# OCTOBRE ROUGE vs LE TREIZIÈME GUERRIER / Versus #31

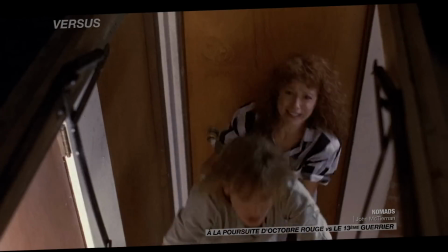499s
Nomads est un brouillon, encore imparfait donc, mais les obsessions du réalisateur sont déjà là, en germe.
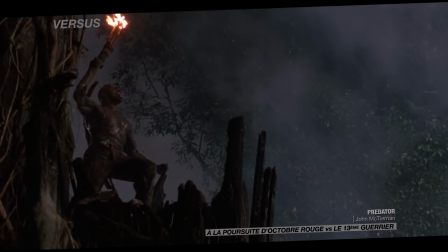508s
Après Predator et Piège de cristal,
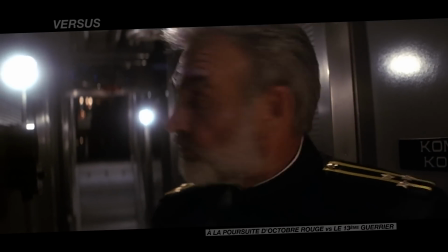510s
John McTiernan enchaîne avec À la poursuite d'Octobre Rouge, qui synthétise parfaitement les thématiques de ses quatre premiers films.
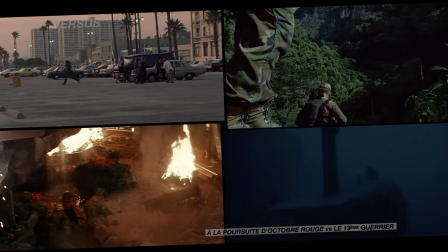518s
Territoire hostile,
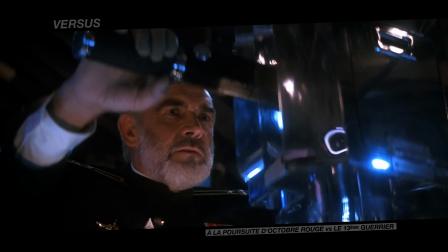522s
travail d'observation pour anticiper les actions de l'adversaire, opposition physique.
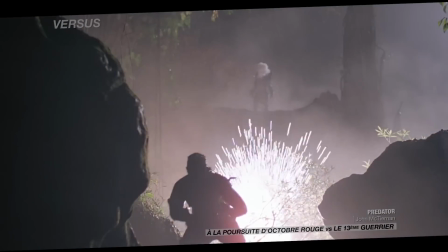533s
Chez McTiernan, les personnages agissent, s'activent sans cesse, mais réfléchissent avant tout.
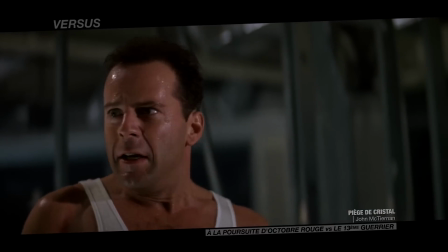538s Think, God damn it, think.
L'action dérive toujours de la réflexion.
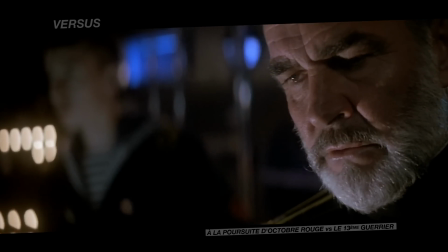546s
Et Octobre Rouge pousse cette logique à son paroxysme. Car s'il y a un environnement sous-marin à maîtriser, right full rudder. L'essentiel est ailleurs. Ici, plus qu'un espace physique, comme une jungle ou un immeuble, la zone à conquérir, à maîtriser, est la pensée de l'autre.
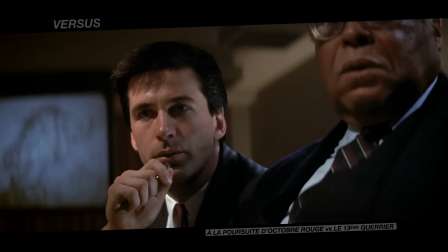567s
Tout se joue dans la tête des deux héros, repose sur l'intellect, leur capacité à saisir les intentions de chacun.
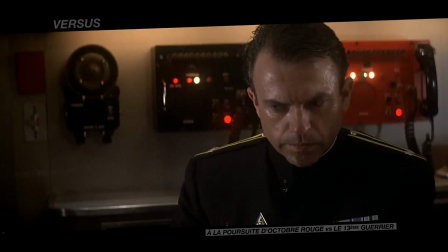573s The worry is the Americans. We meet the right short.
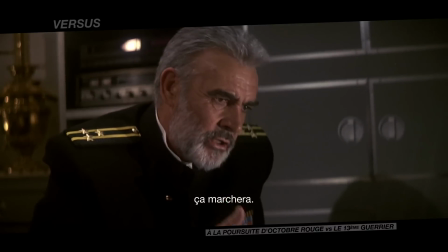580s This will work.
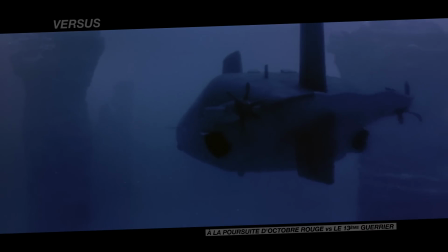586s
Si l'on étudie rapidement le récit d'À la poursuite d'Octobre Rouge, on voit qu'il est structuré sur une idée forte.
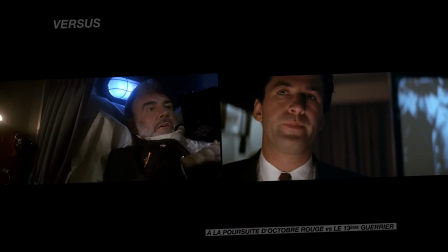592s
Jamais les deux héros ne peuvent échanger en face à face, tout avance grâce à de simples déductions.
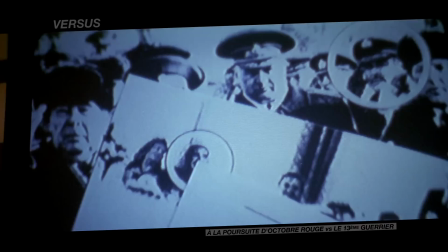597s
La communication ne passe donc pas par les mots, mais par d'autres langages, par par des signes plus indirects, comme des images.
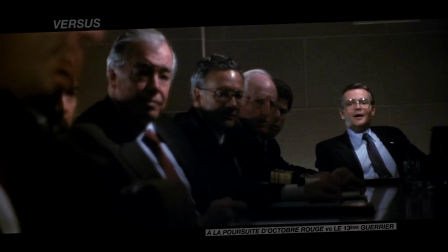606s
La compréhension entre deux individus n'est ici pas une question de langue partagée, mais plutôt d'observation et de discernement.
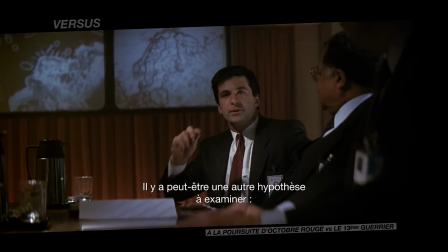613s Well, sir, I was just thinking that perhaps there's another possibility we might consider.
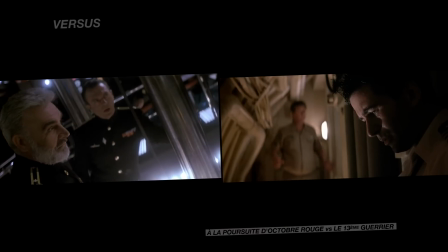620s Ramius might be trying to defect.
La situation est telle qu'il n'y a pas de dialogue direct entre les deux camps. Le problème de la crédibilité des échanges verbaux est alors évacué.
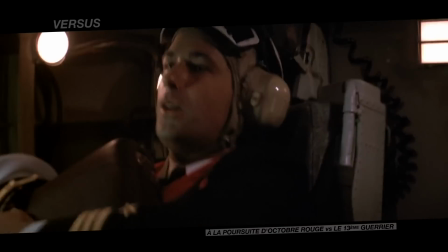630s
L'utilisation de l'anglais pour l'ensemble des personnages ne biaise alors pas ces interactions, ne fausse pas le récit.
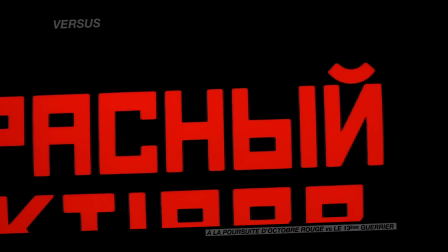636s
Mais pourquoi alors ne pas jouer la simplicité et débuter le film avec l'anglais pour tout le monde ?
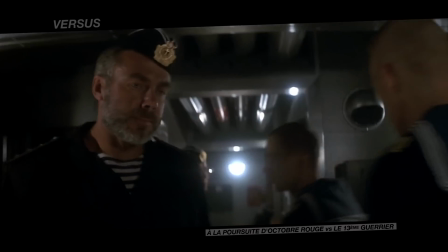641s
En mettant l'accent sur ce changement de langue, en rendant visible la convention cinématographique donc, le film ne se tire-t-il pas une balle dans le pied ?
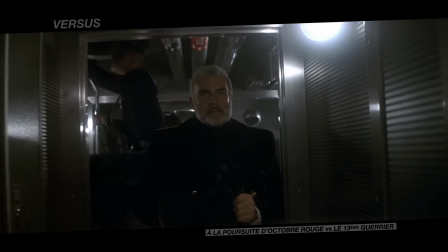650s
C'est évidemment plus complexe.
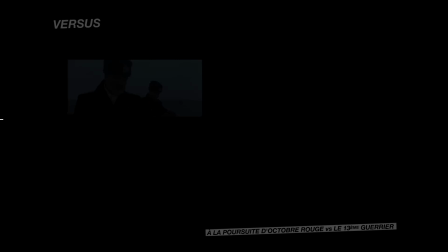652s
Le passage du russe à l'anglais arrive au bout de 15 minutes, après la mise en place d'un montage alterné qui va être le moteur de tout le récit.
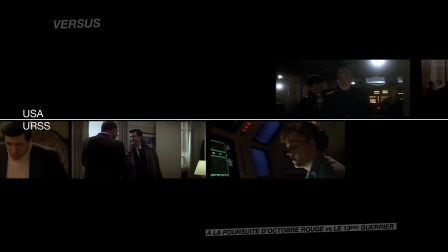659s
Dans les premières scènes, les deux camps sont présentés, avec leurs personnages centraux.
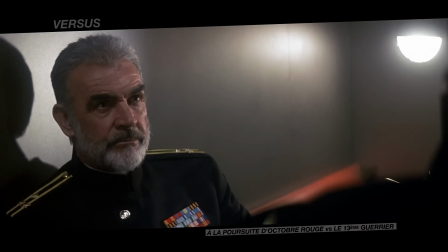664s
Concernant Ramius, nous l'avons vu embarquer, puis plonger, et le changement de langue se fait dans une troisième scène, celle contenant l'élément déclencheur du film.
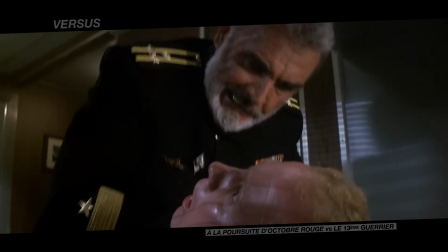673s
Le meurtre de l'officier politique, qui va permettre à Ramius de mettre cap à l'ouest.
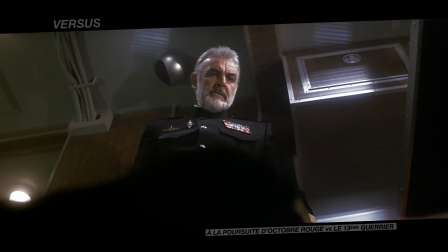677s
Le spectateur est ici le seul témoin des actes du personnage. L'intention scénaristique est alors de nous faire partager son point de vue.
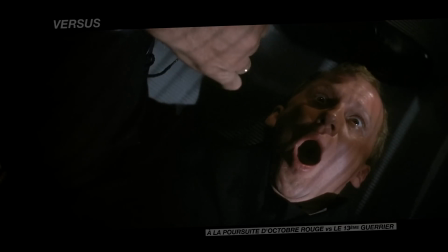684s
Ramius devient notre référent.
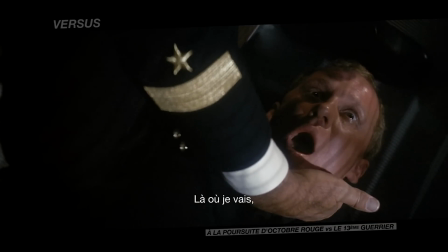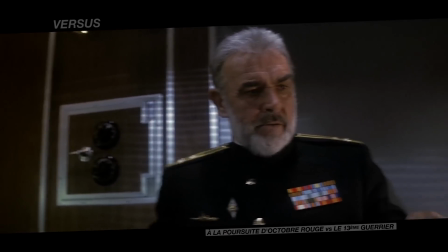692s
Et le passage à l'anglais, langue du spectateur, redouble alors cette visée. On partage son secret, en même temps qu'on partage désormais sa langue, la connexion est faite.
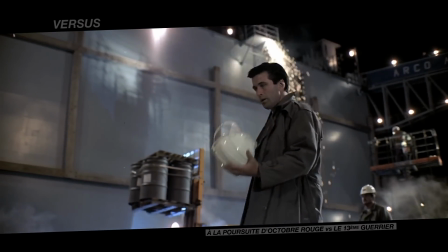703s
Si la logique, pour le public occidental du moins, était de s'identifier plus à Jack Ryan depuis le début du film, cette scène rééquilibre ce jeu d'identification.
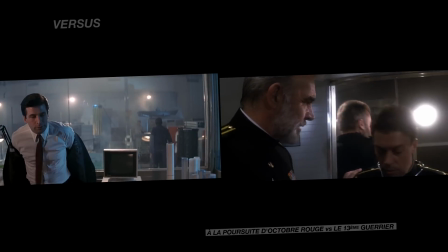712s
Et le montage alterné continue ensuite de mettre les deux personnages sur un pied d'égalité.
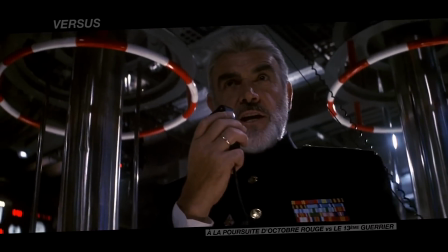717s
L'opposition belliqueuse soviétique-américain est gommée, de même qu'une construction binaire, gentil-méchant.
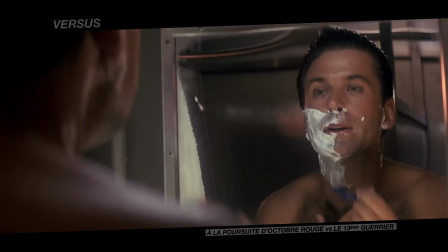723s
Dès lors, plutôt que la confrontation, le film construit la connivence entre les deux héros.
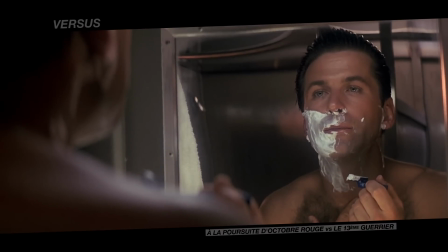728s How do you get a crew to want to get off a nuclear sub? I know how he's going to get the crew off the sub, Admiral.
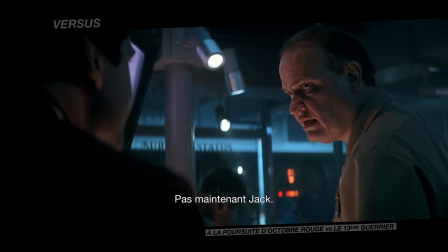734s Not now, Jack.
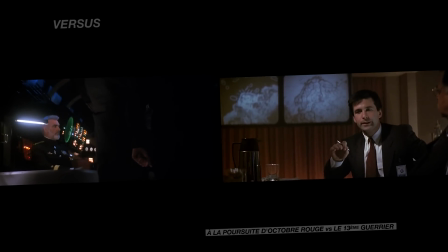736s
Octobre Rouge joue sur l'ironie dramatique, c'est-à-dire que le spectateur a un temps d'avance sur les personnages, il a des informations auxquelles n'ont pas accès ces derniers.